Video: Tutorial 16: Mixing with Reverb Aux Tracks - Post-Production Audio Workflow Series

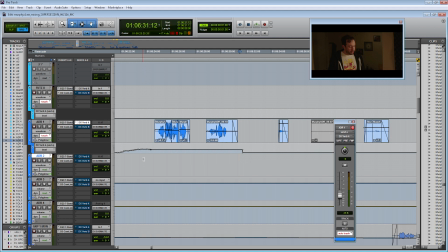(20:31)
So it sounds close, but it seems like the reverb I have on Reverb A still has too much decay than the actual production audio. So in this instance, let's actually add automation to our reverb to lower the decay on that plugin.
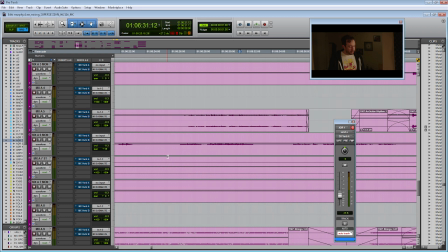(20:46)
So to do that, let's go down to our Dialogue Reverb A track.
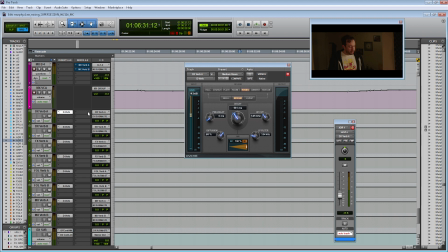(20:50)
Let's open up the plugin and let's add the decay setting onto an automation line.
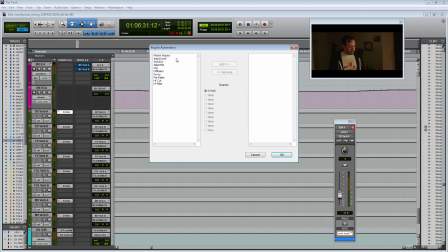(20:56)
So let's open up the auto button. Let's add decay so then we can automate that setting.
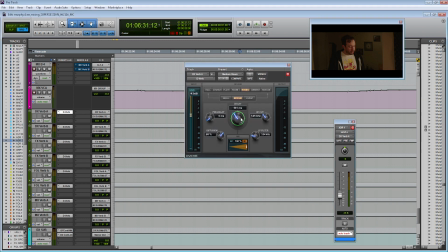(21:01)
And now the knobs turn green because it has an automation line. So then let's go over here to the left, open up the caret and open up that decay setting.
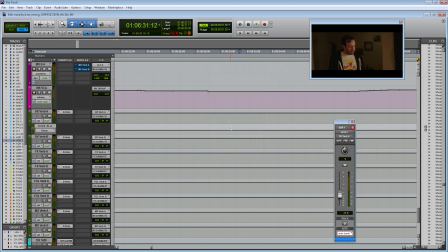(21:10)
And like I said before, currently it seems like the decay is still too long for this particular scene. So for this scene, I'm going to lower this decay setting. So I'm going to zoom out a little bit and find where that scene begins. Seems like it starts right here on the bag and it goes all the way until she walks away.
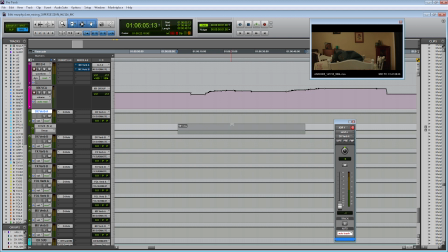(21:30)
And then I'm going to lower the decay so that it better matches the audio.
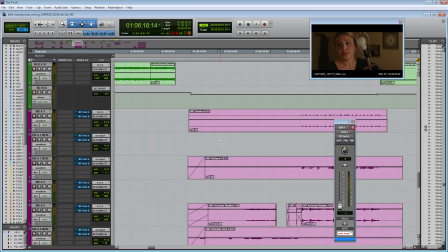(21:35)
So maybe something around 300. We'll have to try it out. So now let's go back to our ADR and see if that actually helps the clip.
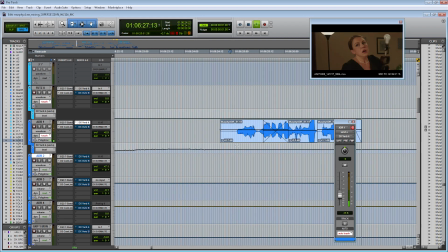(21:43) No. Listen, look, I know. It's been stressful lately. Chief won't stop yelling at me.
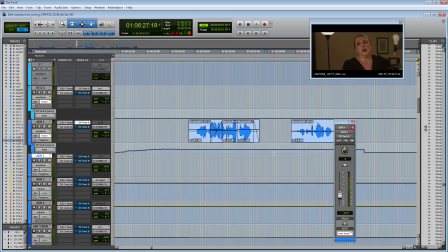(21:49)
Guys at work keep giving me. Great, so that sounds a lot closer. And actually it sounds like I still have too much reverb. I'm gonna pull this down a little bit.
No. Listen, look, I know. It's been stressful lately. Chief won't stop yelling at me.
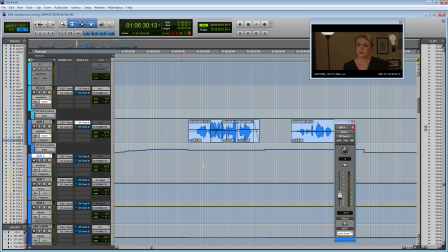(22:03)
And with a little more finesse, we can get this ADR to sound pretty close to that dialogue that we recorded on set.
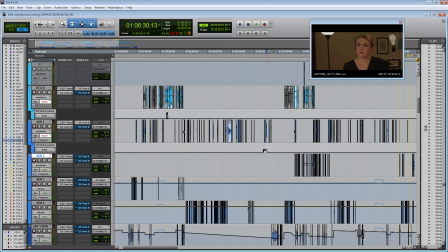(22:10)
Great, so those are the various ways that you can use reverb on the dialogue tracks.
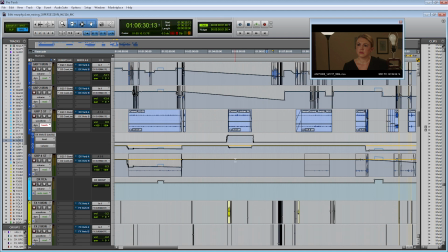(22:15)
Now let's head down to the sound effects to see how we can use reverb on that family.
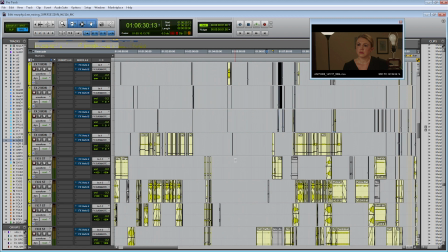(22:20)
So for sound effects, you generally use reverb for two different things. One, if you're trying to make the sound larger than life, or two, if you're using the sound effect to create this dreamy atmosphere.
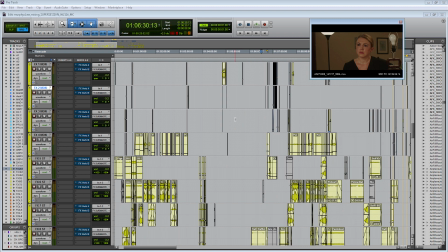(22:33)
And that's exactly what we're gonna do in this example.
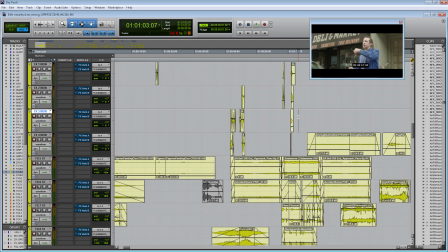(22:36)
So if you remember back to our sound effects tutorial, we did the sound effects of the detective and of Murphy getting out of the car. And so here's what it sounds like.
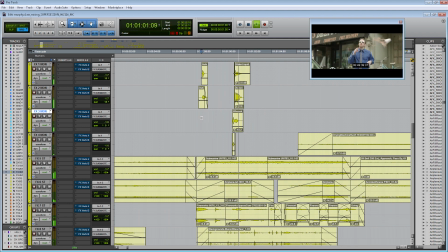So since this was shot in slow-mo,
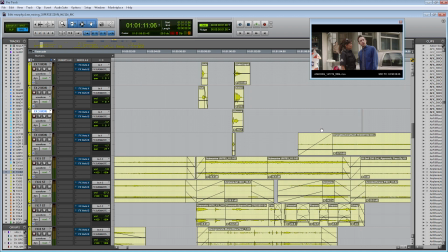(23:02)
I wanted to make the sound effects sound larger than life and really have this kind of dreamy feel with them. So of course, when I sound designed it, I made the sound effects over the top, and now we're gonna add reverb to the sound effects to get that over the top type of feel.
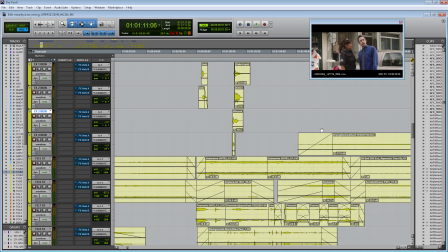(23:17)
So since we're going for a dreamy atmosphere, I'm gonna use the larger reverb on these sound effects. So let me unmute verb B on all the different tracks.
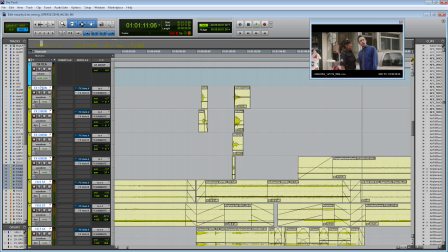(23:27)
And then let's turn all of these tracks into touch mode by selecting them, Shift Alt, and then click on touch mode. And now let's turn up the volume of the send of every track that we want to send to the reverb plugin. So we're going to send this first track.
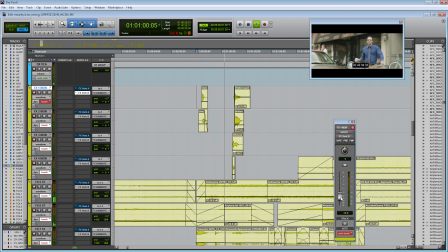Great, we'll do the next one. Next one.
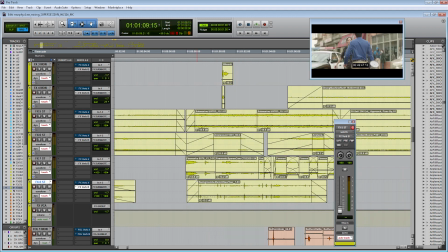(23:59)
And so you get the point. So by adding reverb to these sound effects, we've achieved that dreamlike sound that we were looking for this small moment of the film. And now the sound really mimics what the visuals are doing when they film the shot in slow-mo.
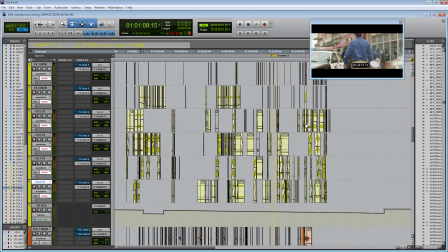(24:14)
So that's a great example of using reverb on our sound effects track. Moving down to Foley.
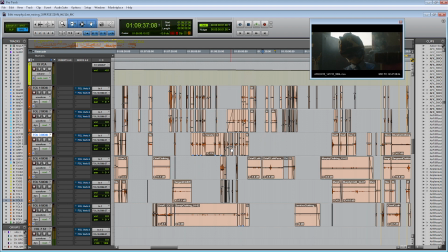(24:20)
So similar to using reverb on the ADR tracks, you might also need to use reverb on your cleanly recorded Foley tracks to make the Foley match better to the production sound effects.
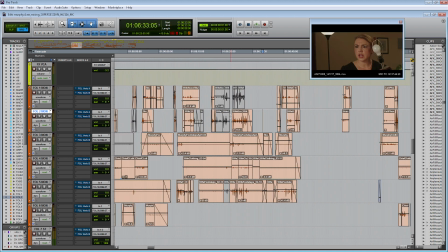(24:32)
So if we go back to our scene with Murphy and his wife, it looks like we have some Foley that was recorded of her box of stuff.